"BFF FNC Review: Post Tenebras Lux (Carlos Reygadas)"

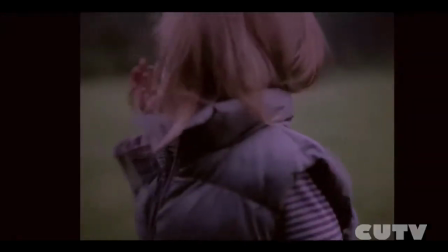post Reygadas, post Tenebras Lux, a Latin phrase meaning light after darkness,
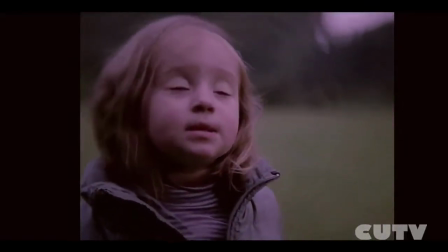is an experimental family drama which adopts a narrative flow that moves between different levels of consciousness,
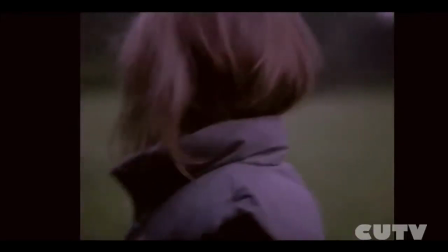fragmented chronologies, and alternating points of view.
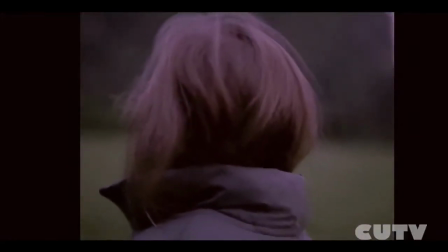Perhaps a bit too dense to be truly enjoyed, the film thrives on its vibrant cinematography.
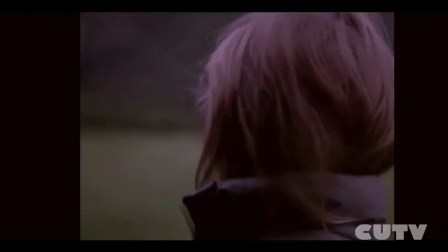Opening with a young girl running after cows in a valley as a storm approaches, the film is off the beaten path stylistically,
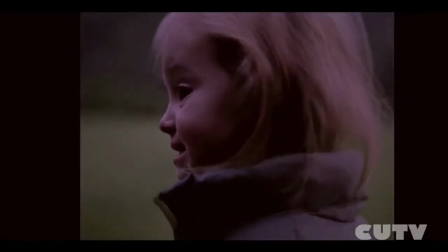rejecting the more traditional widescreen format, adopting a sort of double exposure motif,
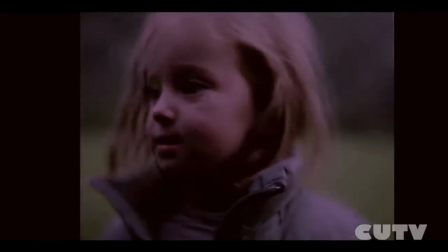and bringing the camera to an unfamiliar vantage point, as we are on the same level as the child.
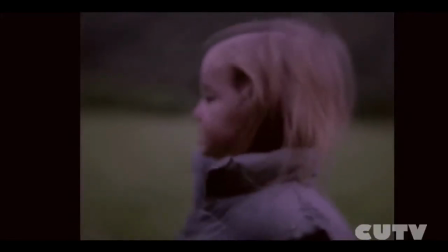This vibrant sequence evokes hope, life, and love.
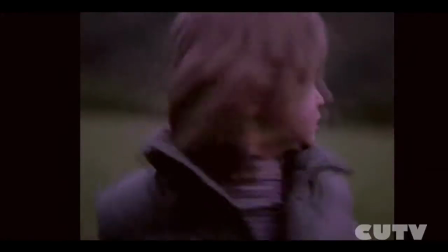However, it is properly contrasted with an incoming storm, and a moment of panic as the child screams for her parents.
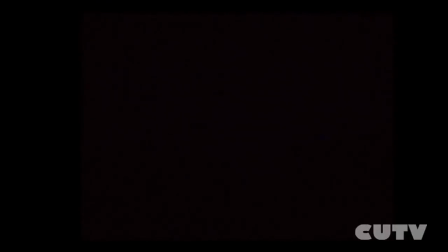Many of the film's sequences stand apart as extremely powerful short films, vaguely linked by similar characters and themes, even though they fail to come together in a particular effective or powerful way. The movement from darkness to light is central to the film's design,
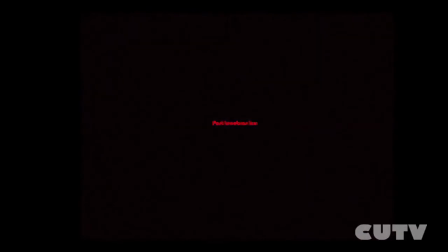not only in terms of aesthetics, but thematically, as the characters are presented as morally jaded. This evil presence throughout does not exist as an exceptional or punctuating quality, but is integrated as normal within this world.
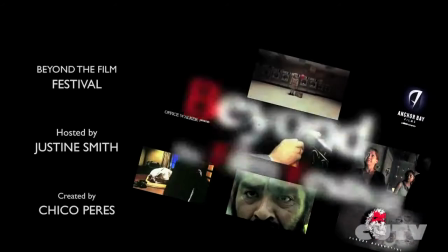Quite easily one of the most beautiful films of the year, post Tenebras Lux unfortunately keeps the audience at too much of a distance.
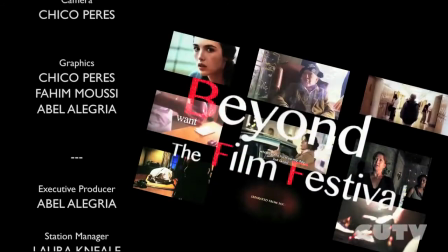It remains a remarkable big screen experience, but will require a lot of patience and an open mind.